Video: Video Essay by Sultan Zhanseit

In this video essay, I'm going to talk about the 15 points of the mise en scène
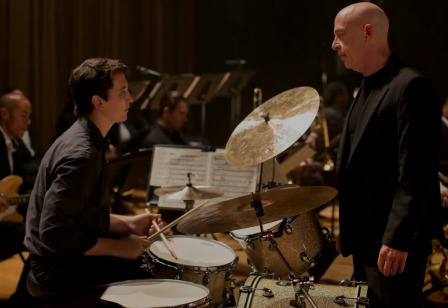6s
in one of the shots from the movie Whiplash. So for my first point, I'll be talking about dominance.
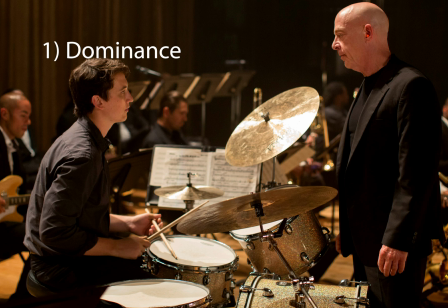15s
So in the shot, we can see two characters, Andrew, the drummer, and Terence Fletcher, the teacher. So Terence Fletcher is the dominant character between the two. This is because of the size, firstly.
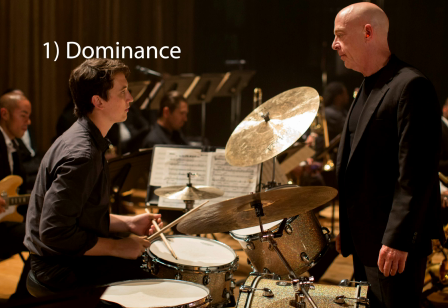31s
He's one of the larger objects in the shot and is standing, showing his power and strength, whilst Andrew is sitting down, showing his vulnerability. And also the main focus is on him,
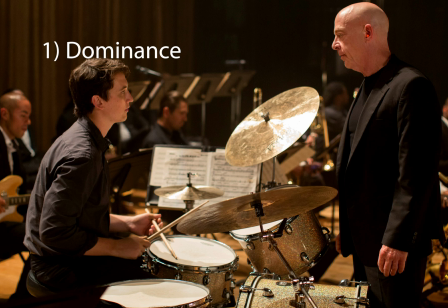49s
and the light, we can see that Fletcher is slightly highlighted by shaft of light. Second point, lighting key. The lighting in the shot is moderate, which means that the scene is not brightly lit. However, there isn't a lot of shadows either.
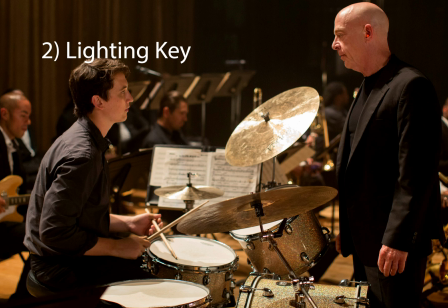69s
There isn't a great contrast between the lights and the darks in the shot, and the lighting fits the genre, which is drama, with the low contrast. For the third point, shot and camera proxemics.
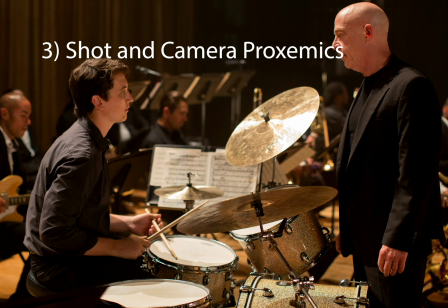86s
The shot was taken as a medium shot, and on the background you can see the other musicians from the orchestra behind the characters in focus. For the fourth point, camera angle. Now this is an interesting one.
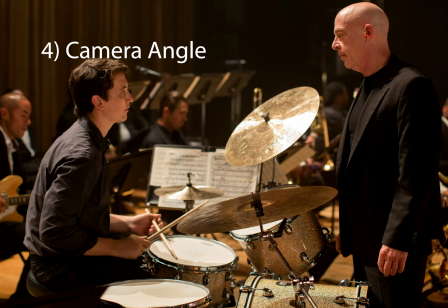106s
The shot is mainly eye level. However, Fletcher is a bit higher than the point and the angle, which shows that it's slightly dramatic. For the fifth point, color values.
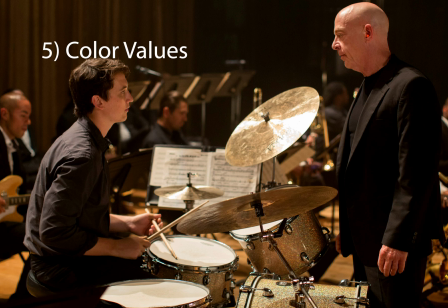125s
There isn't much contrast in the colors, and the prop or object that stands out the most in the shot is the drum set,
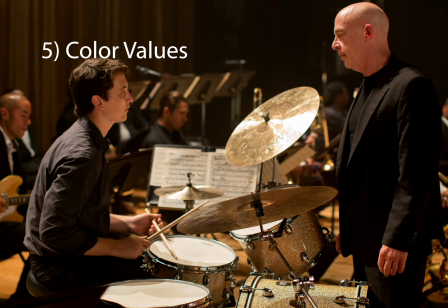137s
which has a kind of a bright goldish color, and the overall color in the shot is brownish or black. For my sixth point, lens filter / talk.
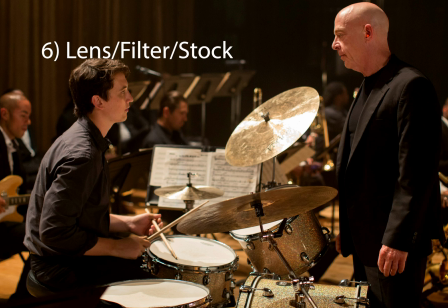157s
The lens in the shot is not a wide angle lens because there isn't much depth to the shot, and with the characters and props in the background not in focus,
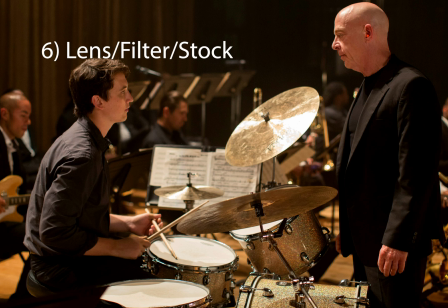172s
and the stock in the shot is slow because of its high quality and it's more. Now for the seventh point, subsidiary contrasts. The subsidiary contrast in the shot will be Andrew, the drummer,
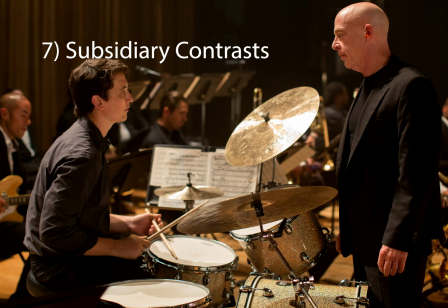191s
because Fletcher's the dominant character as mentioned before. Andrew's sitting and Fletcher's standing. And the other subsidiary contrast in the shot will be the drum set, since it's the other object in focus and it's the third dominant object.
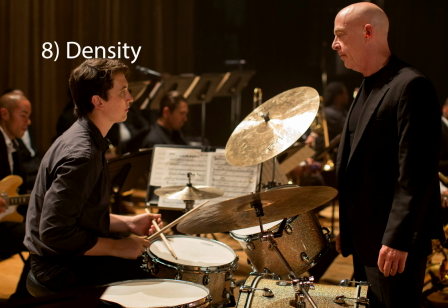213s
For the eighth point, density. Although the shot has a lot of objects like the instruments and the orchestra, the image is actually not very dense.
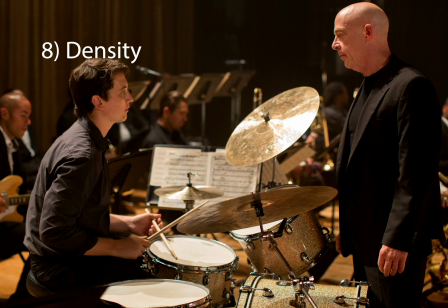229s
This is because there are only three things in focus: Andrew, Fletcher, and the drum set. For the ninth point, composition.